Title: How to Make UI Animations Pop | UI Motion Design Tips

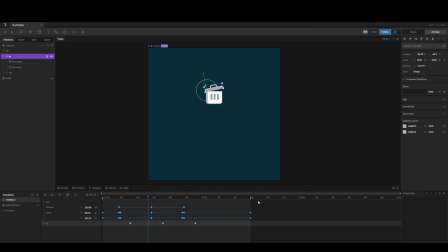(0:00)
Hi, today I'm going to show you how to make your UI animations really pop because easing alone would just not do it. So there's quite a few things that you can do to really make an animation pop. So let me just show you this.
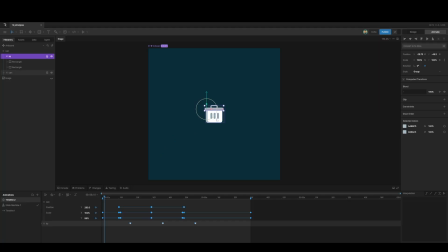(0:15)
I'm here in Rive and I've just got this little trash can, and if you click on the trash can, I just want to make it do this little bounce. And as you can see, it's got a lot of personality. And it's actually not that complicated to do. I'm just going to take you through the whole process to create this animation, and you'll see it doesn't even take long.
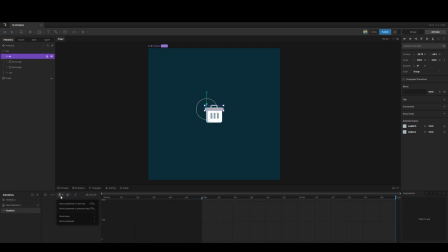(0:35)
So first thing, I've got the timeline here, and I'm just going to make it a loop, and let's make it 3 seconds is fine. I'm going to start here on the first second. Okay, so the first thing we want to do is we want to use a animation principle called anticipation.
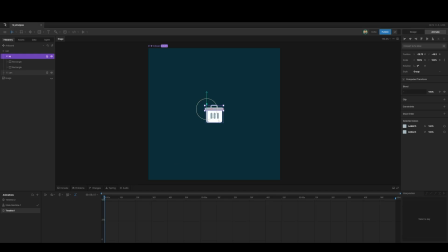(0:55)
So what an anticipation does is basically before we move our little trash can into the air, we're going to sort of make it contract. It's almost like when you jump. Before you take a jump, you basically load your jump.
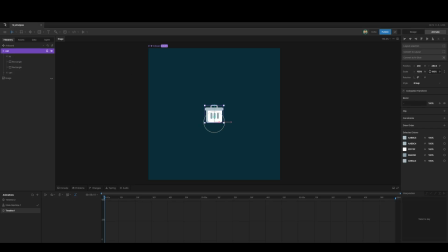(1:10)
So you load your leg. So I'm going to take this trash can and I'm just going to put keyframes on the scale. And then I'm going to move forward 10 frames.
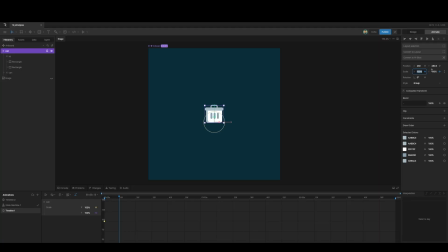(1:26)
And I'm going to make the X 110 and the Y 90. So whenever, and this is basically, I'm using two animation principles here. I'm using anticipation and I'm using squash and stretch.
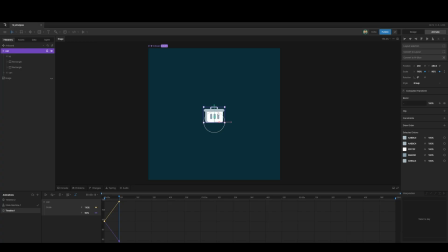(1:44)
So one of the most important things when you use squash and stretch is that you should always preserve your volume. So if I go 110 on the X, I should make it 90% on the Y to conserve the volume.
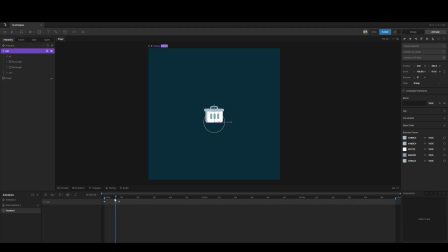(2:01)
That's a very important principle. So now I've got this little trash can, so it's basically loading up for its jump. The very next thing I'm going to do is I'm just going to go to the can and I'm going to add my Y keyframe here.
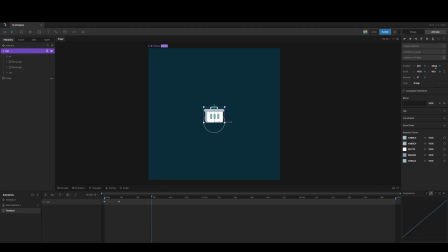(2:17)
And then maybe go to frame 30 and then we just bring it up like that. And then maybe go to frame 50 again and copy it. So now we've got this, but this is looking very boring.
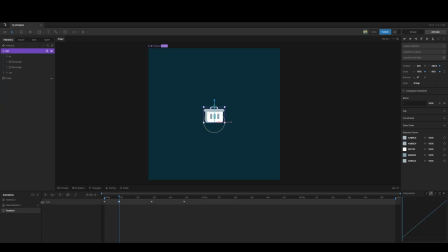(2:37)
So what we're going to do now is I'm just going to twirl this down. So I'm just going to go to my position keyframes, and this is where just the normal cubic interpolation or easing won't cut it,
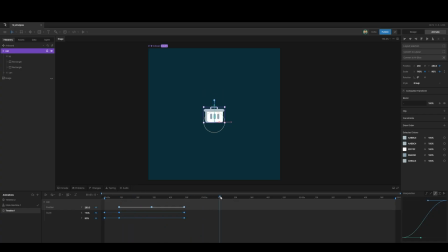(2:52)
because you see it doesn't, just some things not right. So what you want to do is you want to create a bouncing ball effect. So the first keyframe, it should shoot up. So with this one selected, I'm going to bring this handle up to make it steep.
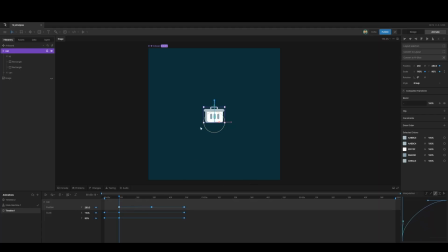(3:10)
And then when it's in the air, it should hang there for a while. Because of the influence of gravity, it stops and then gravity pulls it down. But this is quite a gradual process.
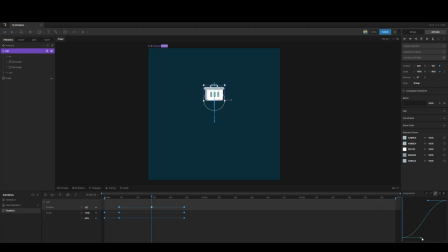(3:23)
So the one in the middle, so if I select this one here is where gravity pulls it down and then it shoots down again. So if I open this up, you can see it creates this type of hyperbola.
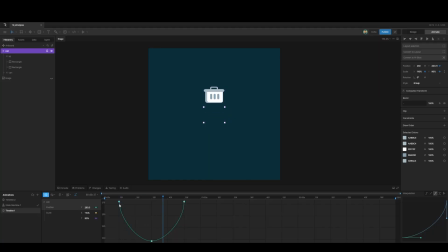(3:37)
This is basically like a bouncing ball. So if I animate this, you can see it's already looking much better. So, and the next step, now we want to work on the squash and stretch, because we've got the squash going down here, but we want to
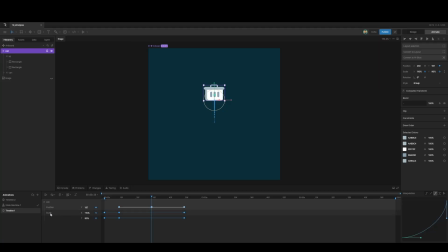(3:55)
bring it into the rest of the animation to make it really pop. So what we're going to do is we're going to go to the middle and we're just going to make everything 100 here.